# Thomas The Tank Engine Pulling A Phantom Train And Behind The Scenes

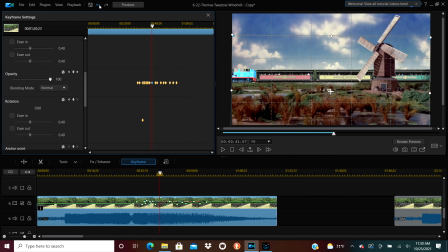3:52 you can see it adjusts in between to go from one level to the next level so I don't have to do each frame by itself that's why it's keyframe it does all the in-between stuff for me and the color I just did just a little bit took down the saturation to give
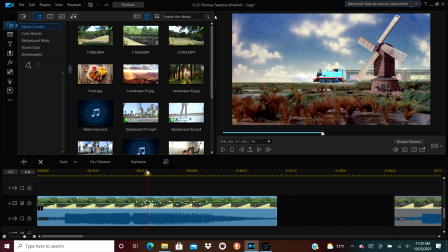4:08 it a little bit more of a gray color just to kind of make it look a little bit more
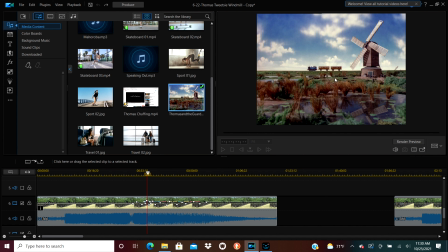4:17 ghostly and this right here this is the original image that I used for the background and partly the foreground I cut Thomas
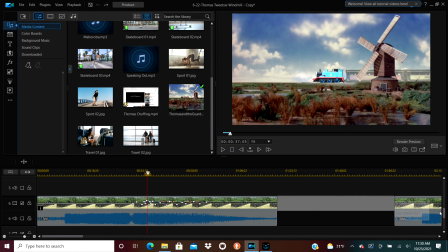4:26 and Annie and Clarabelle out of the picture and I zoomed in on the picture a little bit so that it filled up the whole screen but there's one issue if you
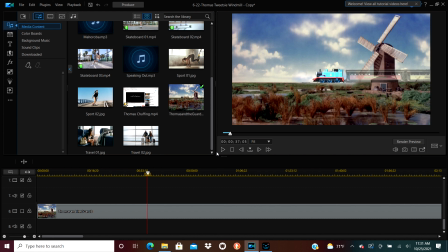4:34 don't since this is going on top of the picture if you were to not do anything to it you'd end up with a image like this because the train that I have cut out that is Thomas and the coaches appears on top of the windmill that is in the foreground and that just
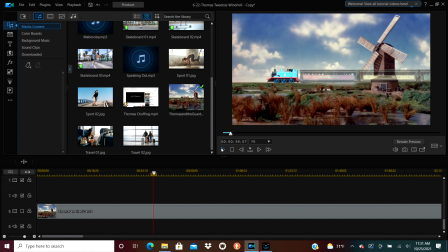4:52 doesn't look right does it so I cut the windmill out I made a separate layer put it on the very top of the video made
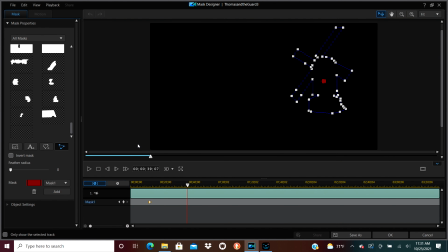5:04 a separate mask and there's what it looks like a
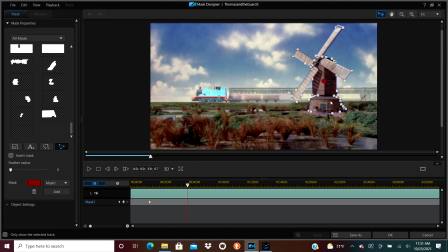5:10 separate mask that is just the windmill that way I can make it look like it's in front of the tray that's
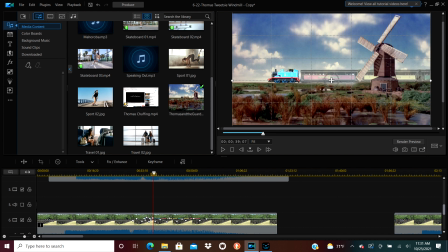5:18 kind of a look at how it all goes about and I would have recorded the whole process but I
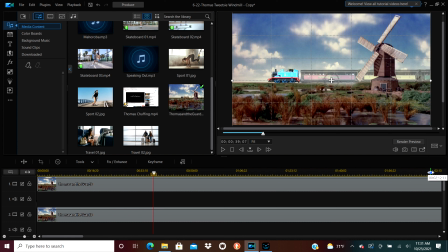5:23 noticed that screen recording slows down my computer a whole lot and doing
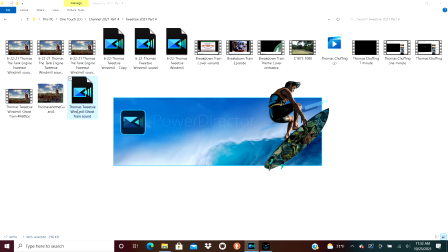5:28 all of these things slows it down even more you know all these fancy video editing projects and
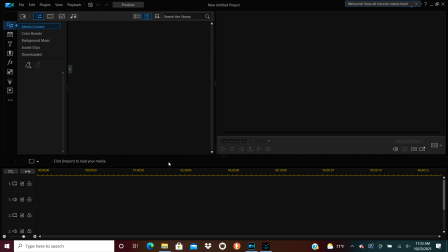5:36 here is a look at sound and stuff I
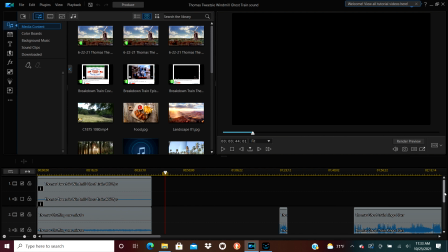5:44 made a separate video file for the sound that way if I wanted to use the same visuals again which is kind of what I did with this
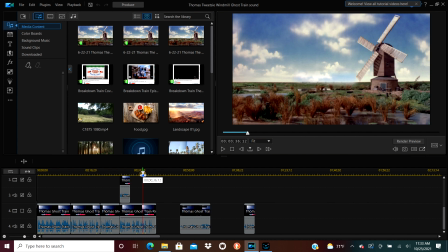5:50 one I took an older video that I had just cut out a few new things and
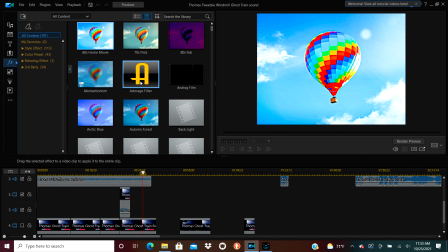5:55 re-edited video I published a few months ago but here I've added the Thomas narration which I recorded
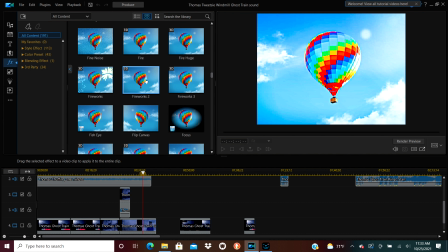6:02 off of YouTube and here just for fun I'm going to experiment with adding a layer of effects to
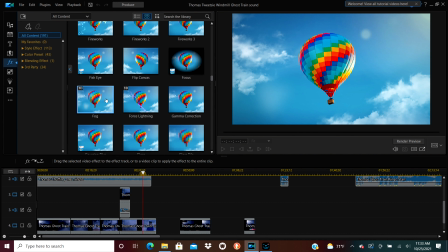6:09 it because I noticed that in the original Thomas episode there's a lot of fog and stuff so oh here's a fog effect.
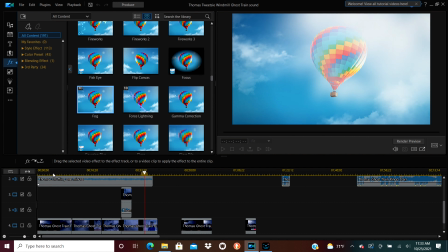6:16 I'm going to add a fog effect to it, but it doesn't really look good, I noticed.
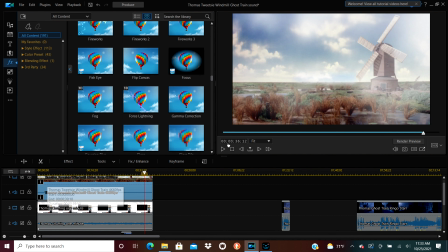6:22 And part of it's just because it's a bright sunny day in the background that I used for Thomas, so it just doesn't quite look good, I think.
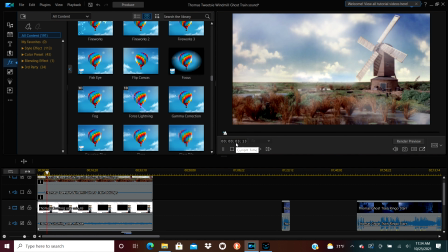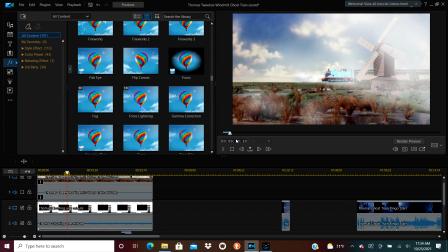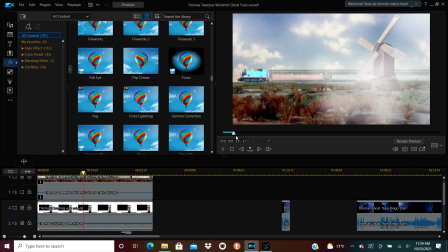6:44 But I can adjust the fog, I discovered later on.
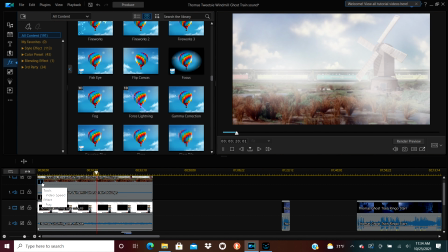6:49 I use CyberLink PowerDirector 19 to edit all of these videos now I used to use
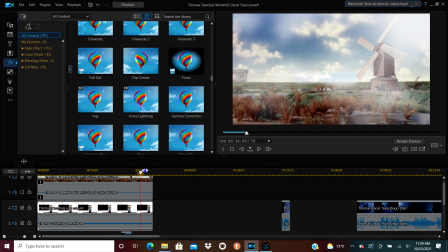6:54 an older version but I upgraded earlier this year so if I click on
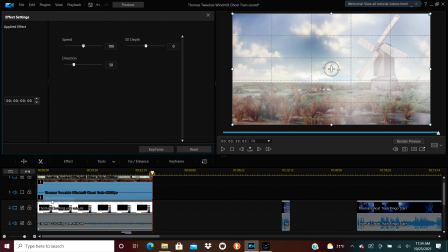7:01 one of these I can affect how much the effect is rewind
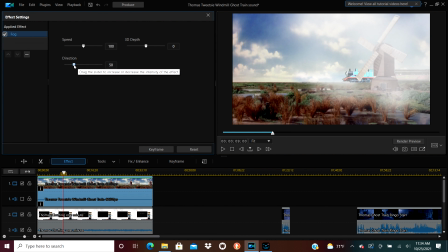7:07 it a little bit so there is how much fog
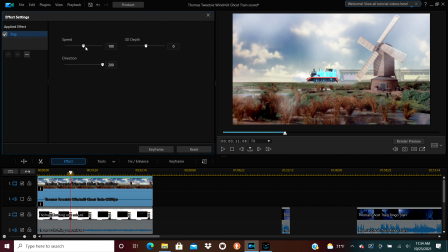7:14 you just some things on here and you can get more or less of an effect or slow it down or something like that.
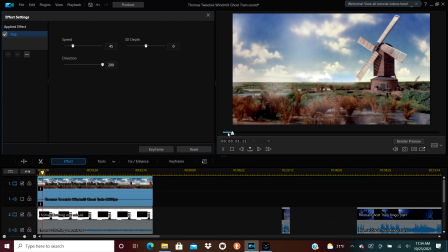7:23 Of course I didn't end up using a fog effect in the final version just because it
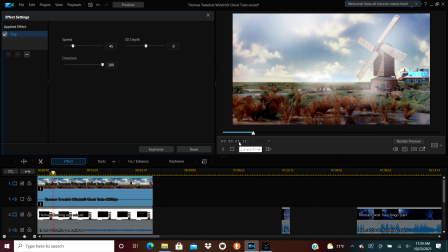7:29 didn't strike me as being that visually appealing.
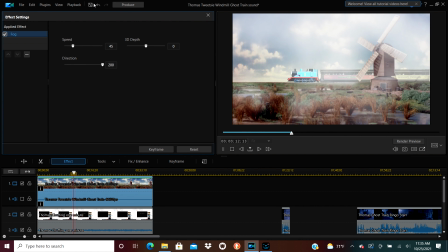7:35 Even though it does cover up the poor editing in parts of the mask where it doesn't quite line up,
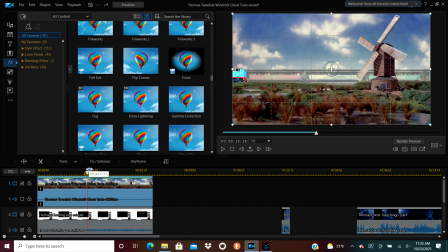7:44 but I'd rather people be able to see the flaws in the design.
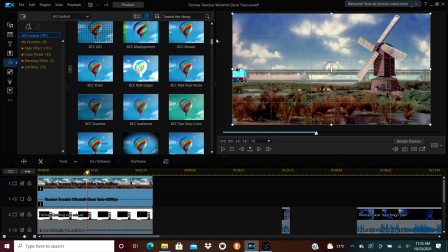7:52 That's a behind the scenes look at how I made this video, and I'd be happy to do more of these if there was interest in it.